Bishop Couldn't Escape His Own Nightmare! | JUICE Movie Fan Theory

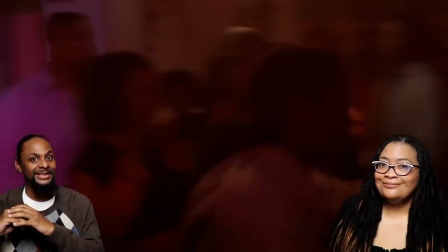Bishop, come here!
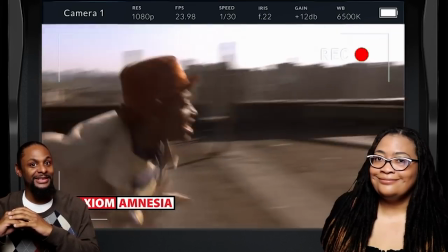This is reminiscent of the real-life rooftop scene at the beginning of the movie when the two friends escape from the cops by leaping from roof to roof.
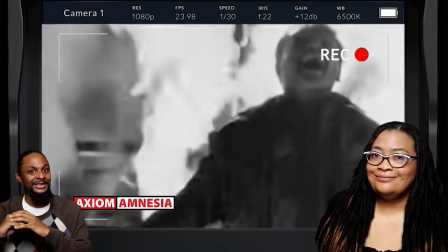This is the final showdown for these two lifelong friends. This is similar to Cody's made it my scene in white heat atop the gas storage tank.
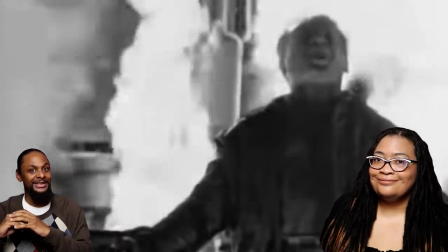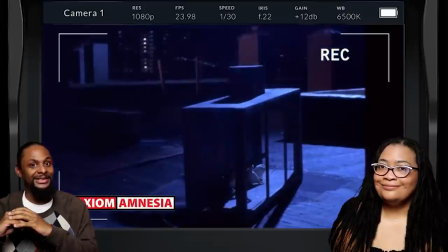Yep. But one thing you probably didn't notice is the carrier pigeons in a coop on the rooftop as Q searches for Bishop.
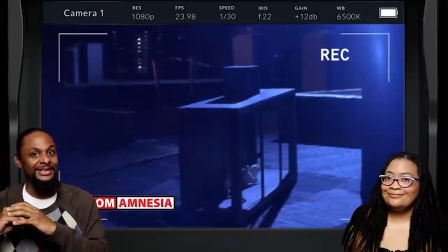Carrier pigeons relay messages. So in this scene, they symbolize that a final message is going to be delivered during the scene.
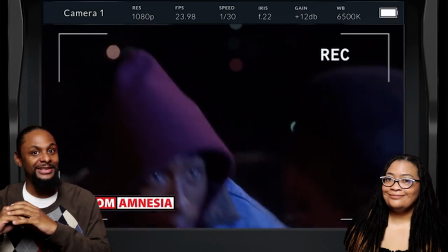The two guys begin fighting and Q takes a shot that knocks Bishop over the edge of the roof.
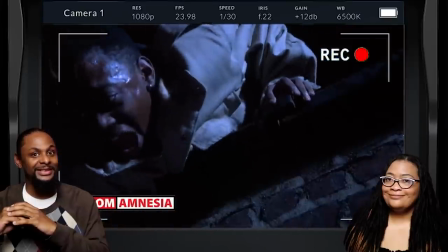He reaches down and grabs Bishop's arm as Bishop begs Q not to let him go.
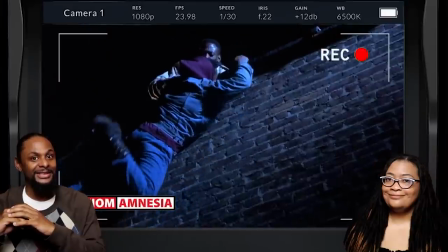Q don't let me go.
Q reassures him that he has him, but Bishop slips from his grasp.
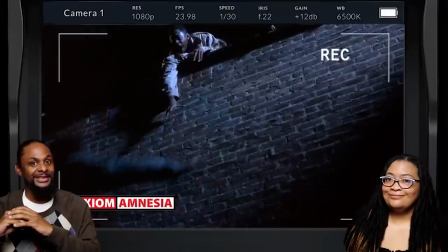I got you Bishop, man, come on, hold on.
And we hear him crying out as he falls into darkness, ending with a loud thud.
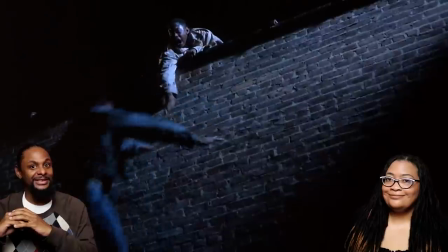Oh!
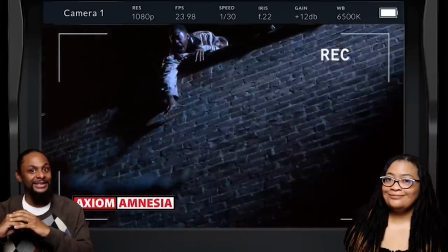I mean, you hate to laugh at this part, but I don't know, years later, it was funny to me. Yeah.
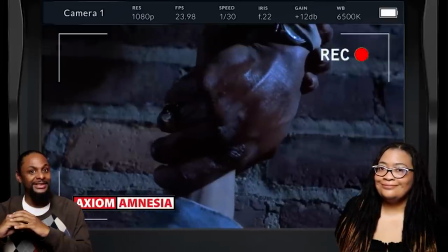He's like, oh, remember the reference you made to midnight earlier. Now we see who got the salvation and who got the judgment.
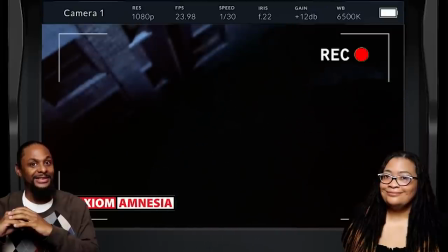I know. Right. Also notice how the ending of Bishop is very phony and dreamlike the way he just falls and is consumed by a sea of darkness.
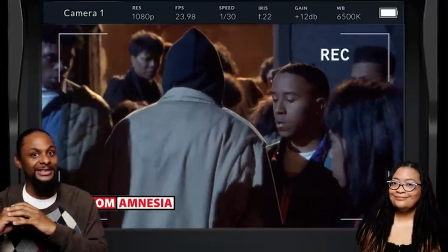Yeah. Q walks back through a sea of angry faces on the rooftop when one guy stops him and says, yo, you got the juice now, man.
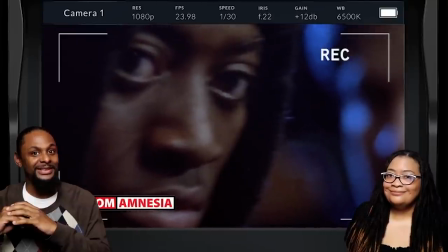And the movie ends on a freeze frame of Q's face that fades into a scene of the four friends in happier times.
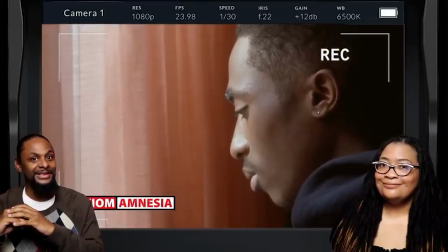Of course, after all of this, Bishop blinks a couple of times and he's back at Steele's house where the daydream began.
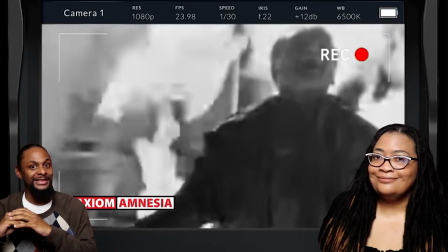Yep. At the end of the movie, White Heat, Cody literally says he's made it to the top of the world.
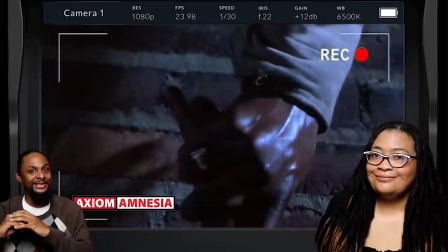And yet it blew up in his face. This is exactly what happened in Bishop's fantasy.
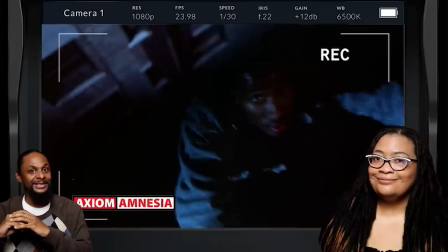Yes, he made it to the top of the world. But even in his own daydream, he couldn't pull it off and ended up crashing and burning.
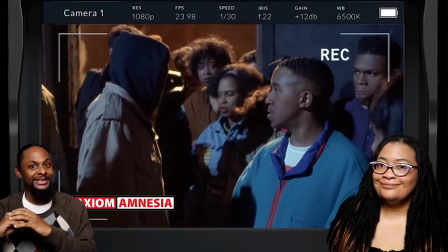And Q was still the one with all the juice. And I think that's what we call a munch today.
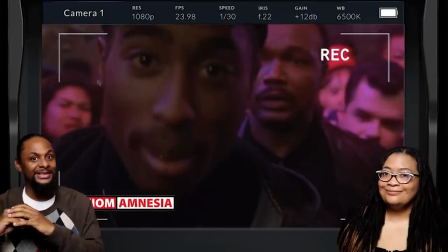He's a munch. His pursuit of power and influence had him flying too close to the sun and he crashed and burned in the end.
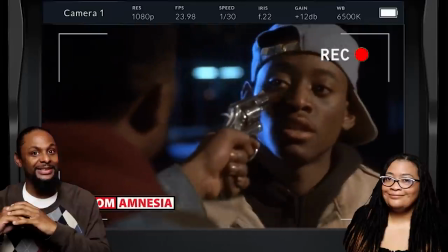When you think about it, it's crazy how Bishop couldn't even figure out how to be the victor of his own fantasy turned nightmare.
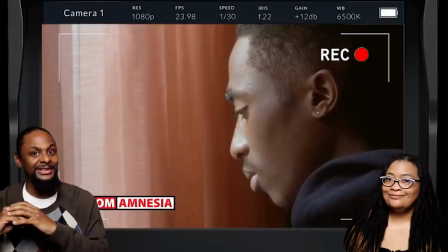Bruh, hopefully when Bishop comes to from this daydream, he'll think twice about taking on a life of crime in pursuit of juice.
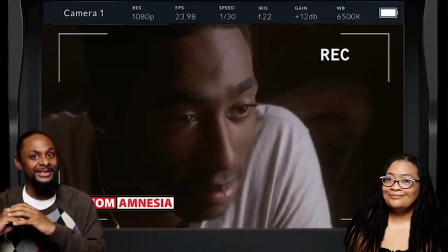So that's our fan theory on the movie Juice.
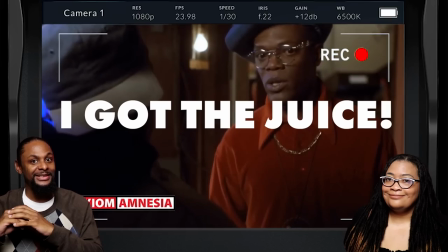If you made it this far in the video, type I got the juice in the comments so we'll know you're one of the real ones who watched the fan theory to the end.
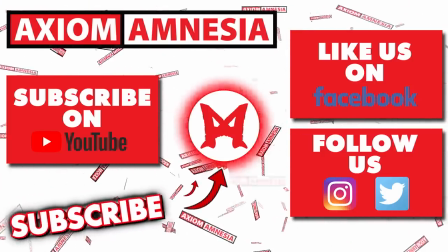Don't forget to like this video and subscribe to the channel and check out one of our other videos on the screen right now.